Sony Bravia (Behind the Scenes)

We can capture his journey, where he goes and gets the moon and brings it to his little city. We're
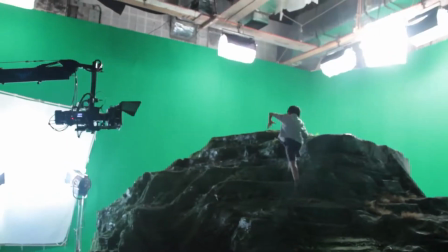shooting the bus going through town.
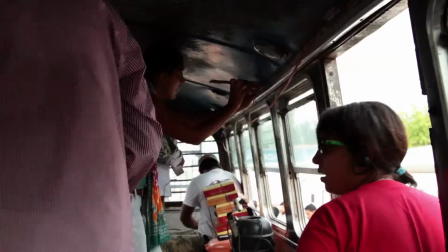And as you can see there's a crazy commotion everywhere.
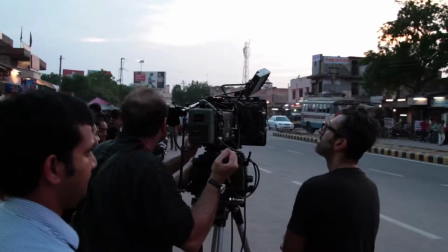What we've done is that we've literally created a classical journey of a hero, the classic hero.
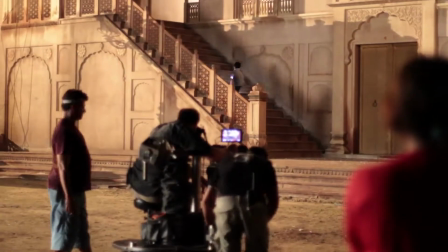(0:50)
Someone who does something quite selfless and goes really through an incredible adventure to bring back something that he can share with his township.
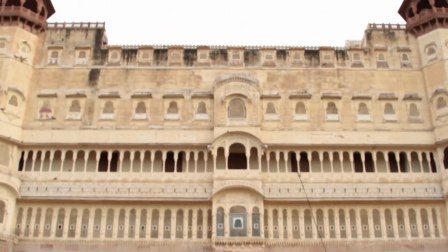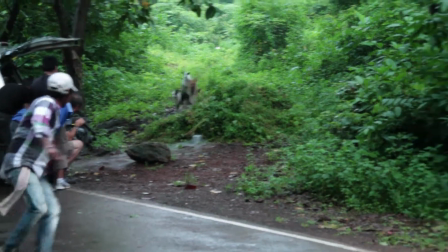It's fantastic. I'm really enjoying it. I'm loving working with it. It's a great idea.
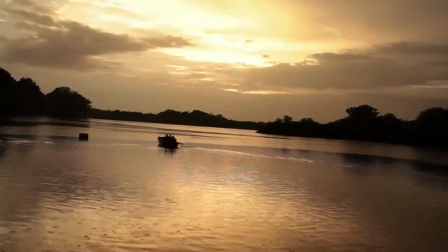The moon has been a classical symbol of practice and it's also a bit romantic. So we thought maybe we'd take the moon and do something with it.
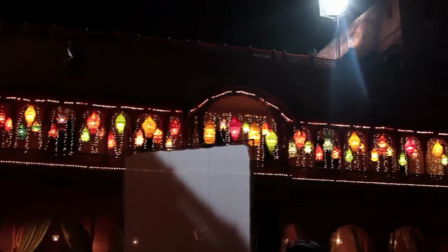We have a little white cricket ball which you've put some LEDs into.
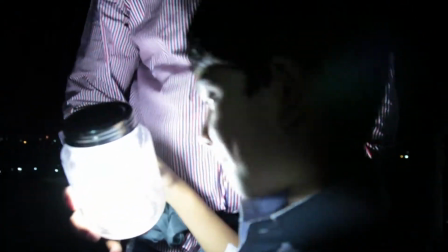(1:40)
We have a couple of combinations, some bright ones for the wide shots and some little smaller ones for close-ups so it doesn't burn out too much on the camera. Globally, Sony Bravia has always stood for a great visual, appealing, magical, visually stunning communication.
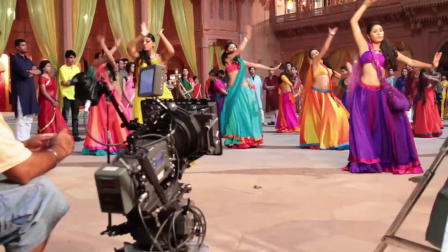(2:01)
As Indians, we like things brighter, we like things more colourful, so that's exactly what Sony has done this year.
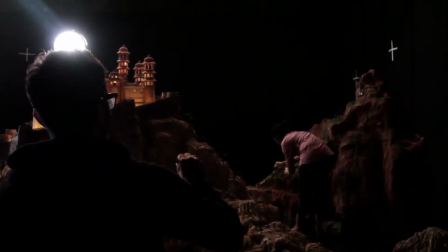(2:13)
Albert approached me three weeks back and said look we've got this idea and it just made absolute sense to build the miniature.
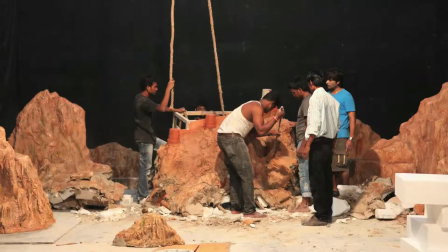(2:20)
It's going to create exactly the style that we want, the architecture,
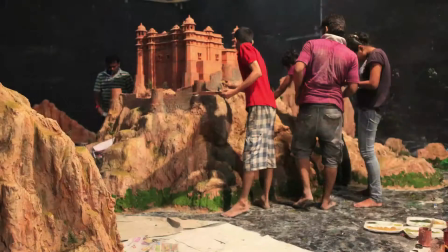(2:23)
you know give it a really interesting skyline with the mountains and give it the depth, you get amazing texture and I think the lighting,
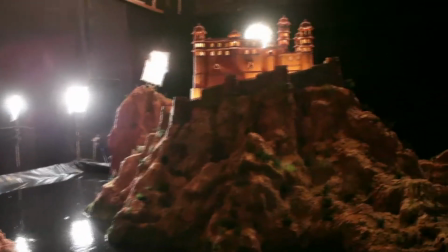(2:30)
this is the only way it would have really worked.
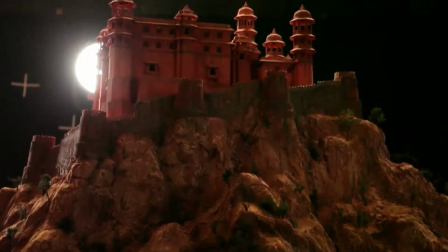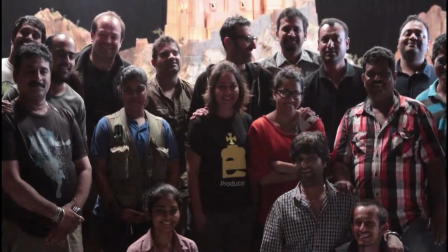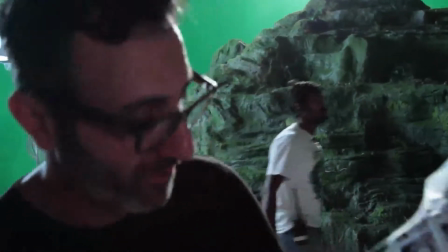(2:44)
I'm about to cross off the last shot.